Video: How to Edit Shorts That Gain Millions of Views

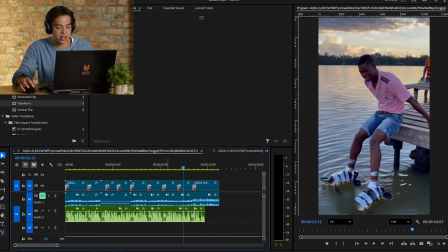And even zoomed in this case, it looks a little weird in the editing, but once you watch the whole video, you won't even notice it.
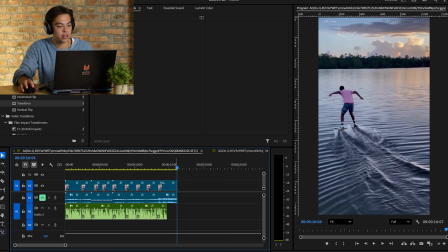So the length is already perfect. We have a 16-second long video, so that's already much easier to go viral with that length.
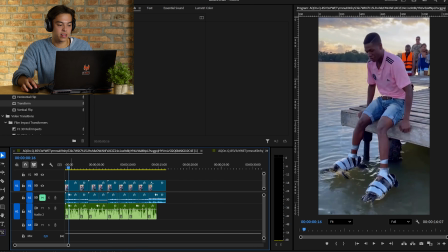And I also want to add that, as you can see in the beginning here, I added a really slight zoom out,
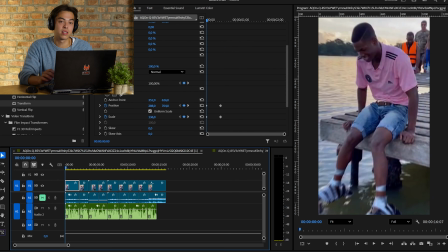which helps a lot with the swipe rate. So you can see my keyframes here.
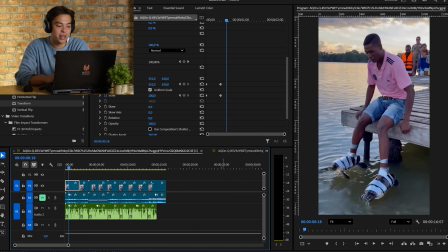These are the little things that can make a difference if your video goes viral or not. I would always include something like that in the beginning. And what you can also do is add a sound effect right at the start, and I'll just open an old project for that.
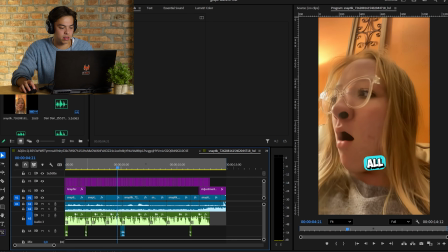For example, this video I uploaded yesterday, I think, and it's already at, I think, 1.3 million views.
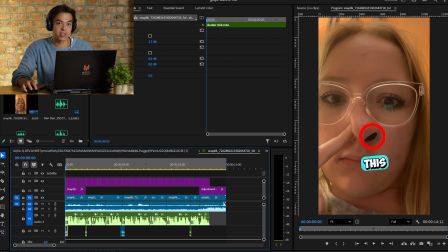And as you can see here, I added this sound effect. I add this in every single video.
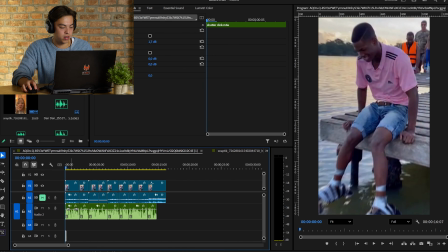So we're just gonna copy and paste it in there. Already sounds really good.
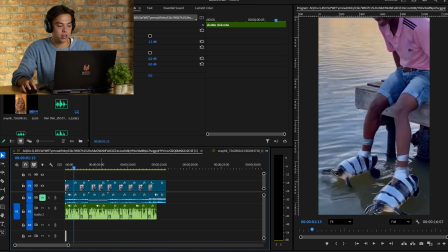The moment he zooms in, we can also add something, I would say like a swoosh effect, for example.
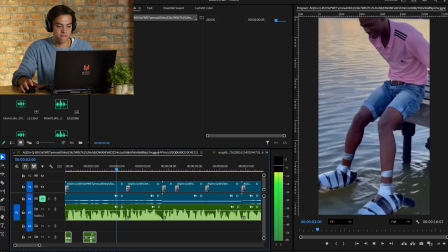This guy strapped 2 little turtles to his feet.
That already sounds much better.
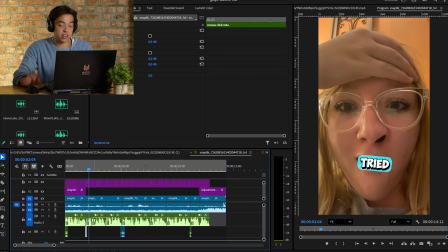And I think we can even add another one there, because I have like this click sound effect, like a mouse basically just clicking.
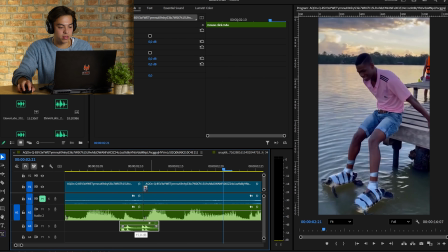We also copy and paste that in there, place it exactly between these 2 frames.
This guy strapped 2 little turtles to his feet, hoping he could...
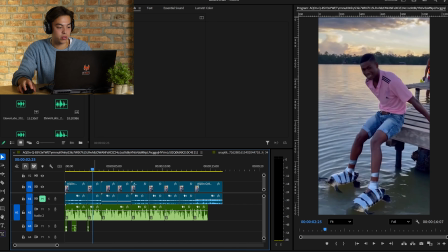This already sounds really good, because in the first 3 seconds, we should always try to hook the viewer and make him want to know more
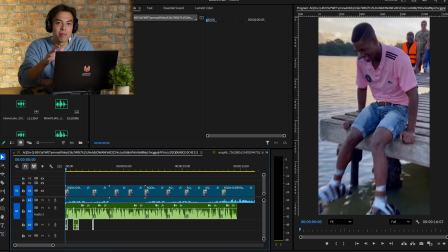about what is going on in the video. I will save you a little bit of time and add a few sound effects later on. But before I do that, I wanted to add some background music, because that's also something really important that you gotta pay attention to when editing a short video.
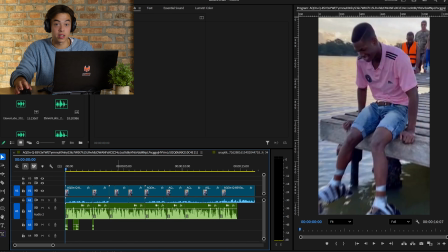So, because as we can see here, when we just watch the first few seconds again, this guy strapped 2 little turtles to his feet, hoping there's much going on.
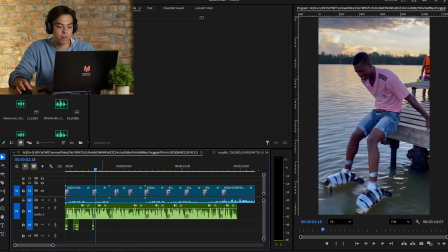So in this case, we would need some quick, fast-paced music. And if you take a look at my channel, you can see that I use the same 10 songs for all my videos, all my 1,000 videos that I've uploaded to the channel. And I've already got one in mind.
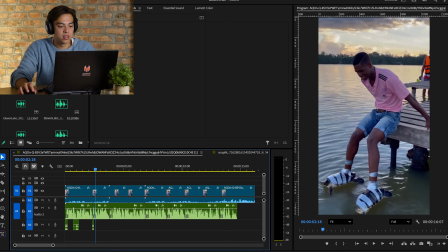I will just look for it in an old project so we can just copy and paste it. Yeah, this is the song.
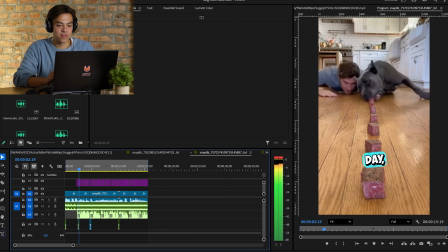Ready, set, go! every day this I've uploaded this video a couple of days ago.
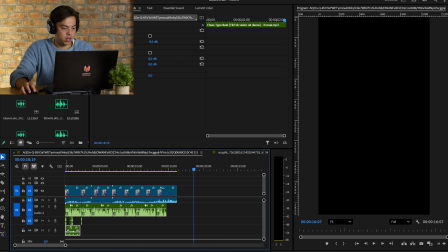It also got a few million views. So I'm just gonna copy the first part. And yeah, if I extend this song, it should sound like this.
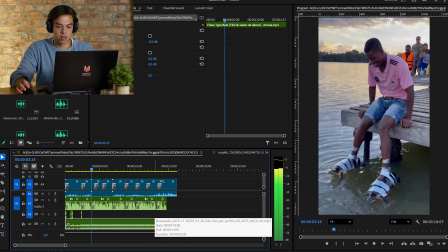This guy strapped 2 little turtles to his feet, hoping he could run on water.
And even though all his friends told him it was physically impossible, And as we can see,
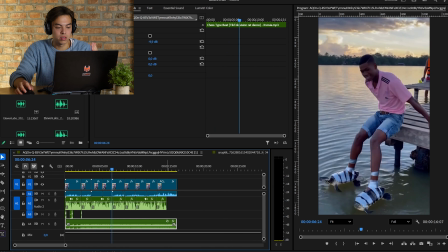that I would say really fits the vibe of the video because it's something really fast-paced, something really interesting. And yeah, I will just add a few sound effects here and I'll show you the result in a second. So you can see here I added like these 4 sound effects.
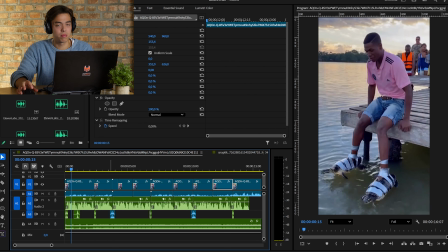The blue one is a new one. It's also some shutter click variation. It sounds like this. And So if I just play it from the beginning. this guy strapped 2 little turtles to his feet, hoping he could run on water.
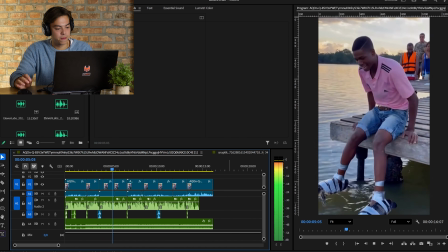And even though all his friends told him it was physically impossible,
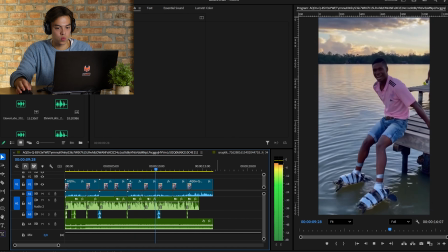he still wanted to give it a try. So when the final moment came, and everyone was waiting excitedly for him to prove it would work,
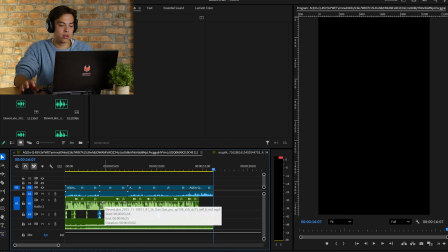he stood up and did this.
The only thing that's missing now, that you can see on every YouTube short, on every commentary YouTube short, are the captions.
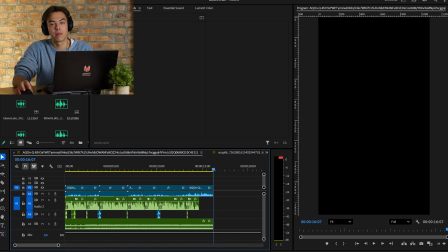I think no matter which editing software you use, there should be the automatic transcription tool or option in every editing software.
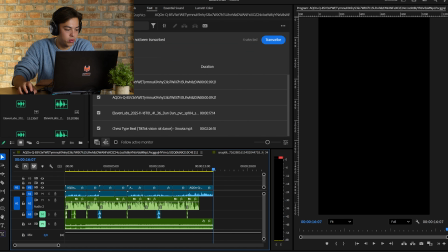Like, for example, here we've got the transcript, but if I just mute the other tracks, we can see here that it's just this one track.
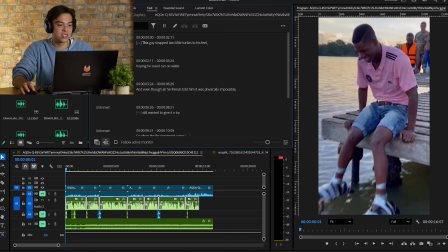I'm just going to transcribe this. And yeah, just a few seconds later, the whole transcript is generated. I already have a style, a preset, which I just paste in here.
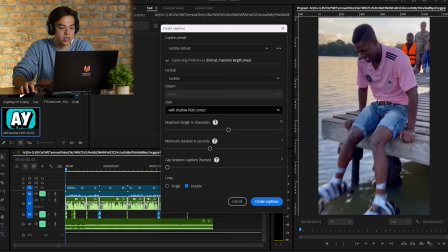Pick my preset in the style section.
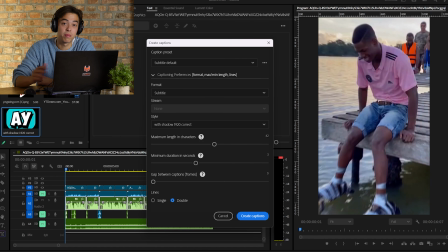If you don't have a style, you can just watch a tutorial on how to create a preset for your captions or something so that you can always use them once you've created it. And yeah, I think if you're using CapCut, you don't even need this because all the captions in CapCut already look pretty good.
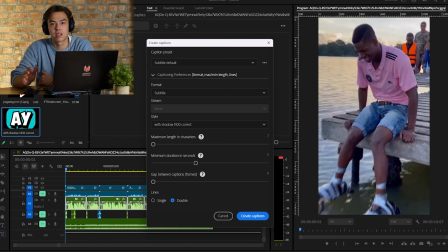I would also just recommend you, especially if you're a beginner, to use CapCut because yeah, it's just really beginner friendly and I think it's also really made for short form content.